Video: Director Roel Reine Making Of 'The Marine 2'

The director of this movie is Ruel Rene. He's very hands-on, very involved. He works fast, too. The style is a little bit of freestyle. It has a lot of beauty shots, a lot of dollies.
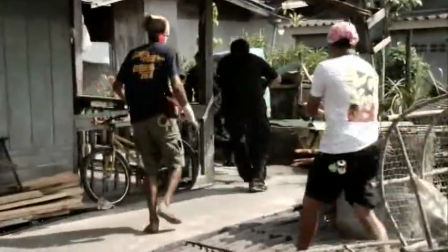19s
It has a lot of cinematical feeling.
Go, go, go, go, go!
The guy runs from call to rap all day.
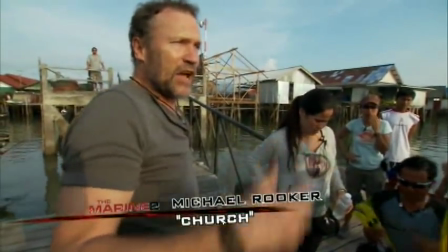30s
Shooting is like jazz. There's no rules.
I get to say anything that comes into my mind, right? When everything, we improvise a little bit. That's what I like about him.
His emotion is behind the camera and in the scene. I want to experience the movie with the actors.
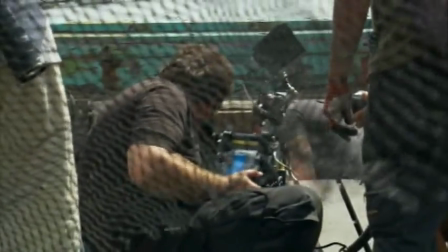43s
So for me, that is being on the grounds, in the scene, holding the camera.
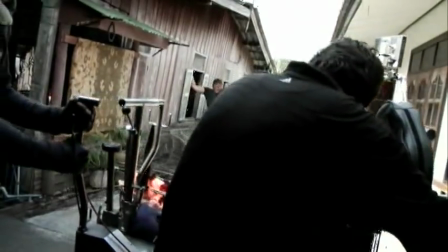48s
The camera is like a brush to make the painting. You know, you don't see Rembrandt pointing somebody else to paint his painting.
This is the director right here.
The other day we did a scene, I jumped in the pool and you know, he's jumping in right behind me.
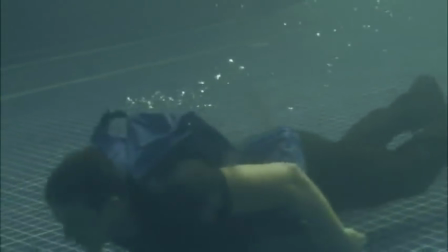63s
He's got the scuba gear on, you know, and I'm underwater swimming. and he's down there with a camera.
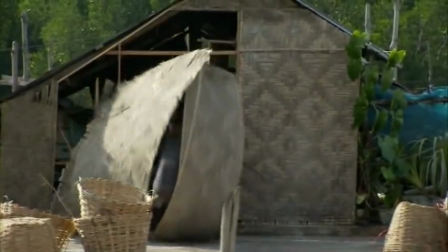68s
He's the one in the water. He's finding new ways to shoot it, and he's gonna give it a little bit of his own color, his own texture.
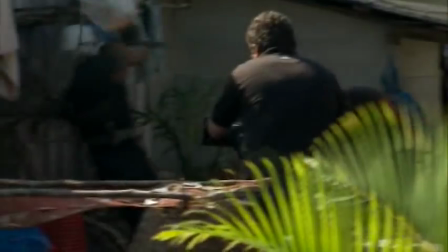For me, music is a very important tool for emotions. He's got the little dock for the iPod and cranks the music on.
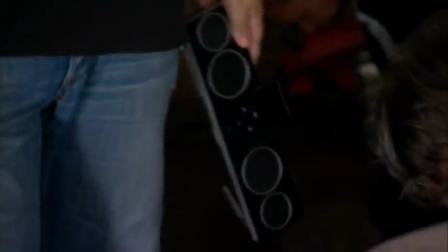92s
He's using music, really, to set the scene. He'd get complete silence, and he'd get you in the moment.
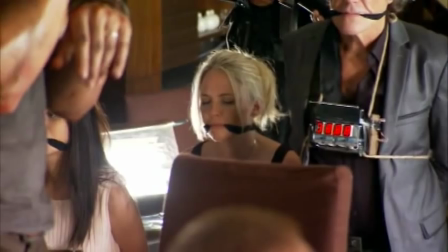97s
To have the music playing keeps you focused on what's actually meant to be happening for the characters.
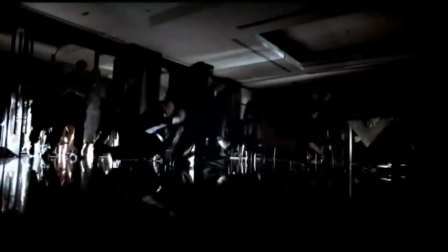104s
There was one scene I was very nervous about. It was all the scenes with the hostages in this claustrophobic room.
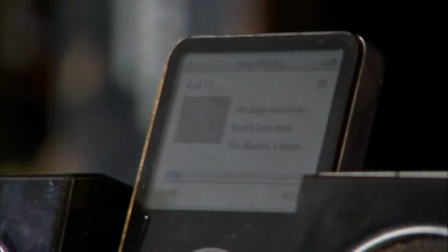111s
What I did, I had this piece of music, what is a very emotionally downtoned,
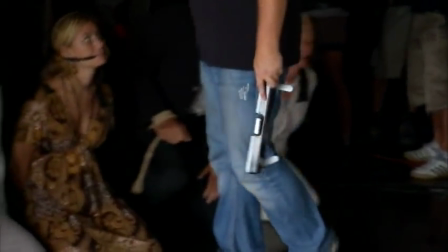116s
depressive kind of music, and I put it very loud on the set every time when we're not shooting.
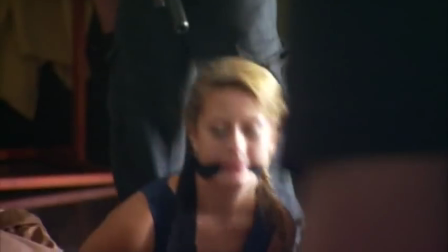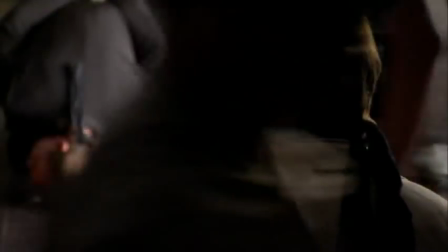It set the tone, and when you see these scenes back, every shot, even if there's an extra in the background of an actor, they're on the same emotional level.
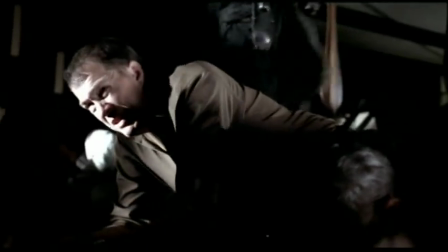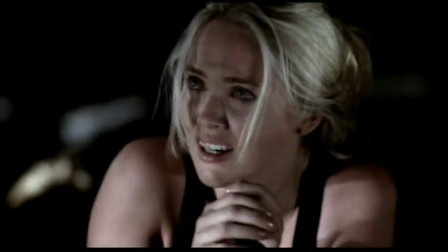He actually made me a disc with music on it. I keep that in, man, and you just, you gotta stay in that mood, that moment, wherever you're at.
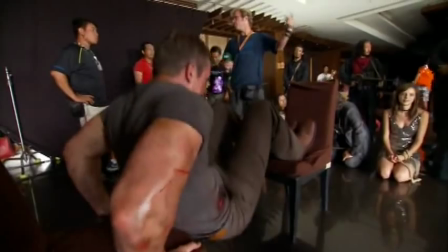161s Shoot! Action!
Man, it really helps. Music represents emotion. It works very efficiently.
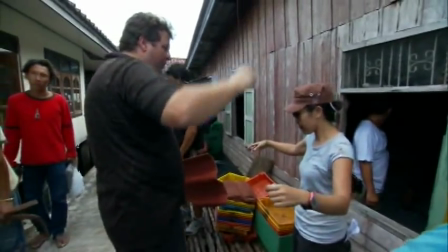169s
We've got an incredibly motivated Thai crew who see this director who's racing around the set and they're following behind him. If I'm not running around, if I'm not doing this and then there, and then there, I fall asleep.
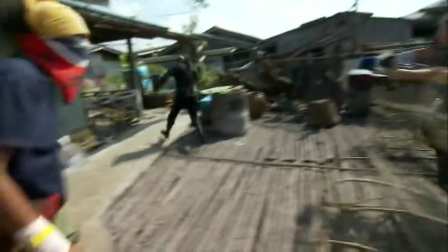185s
I want to see everybody flying because that energy will end up on the screen.
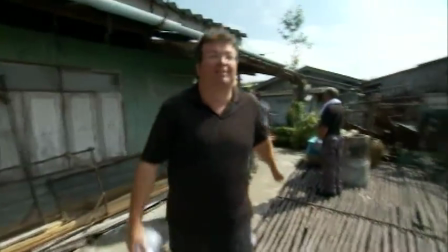190s Everybody in the movie over there.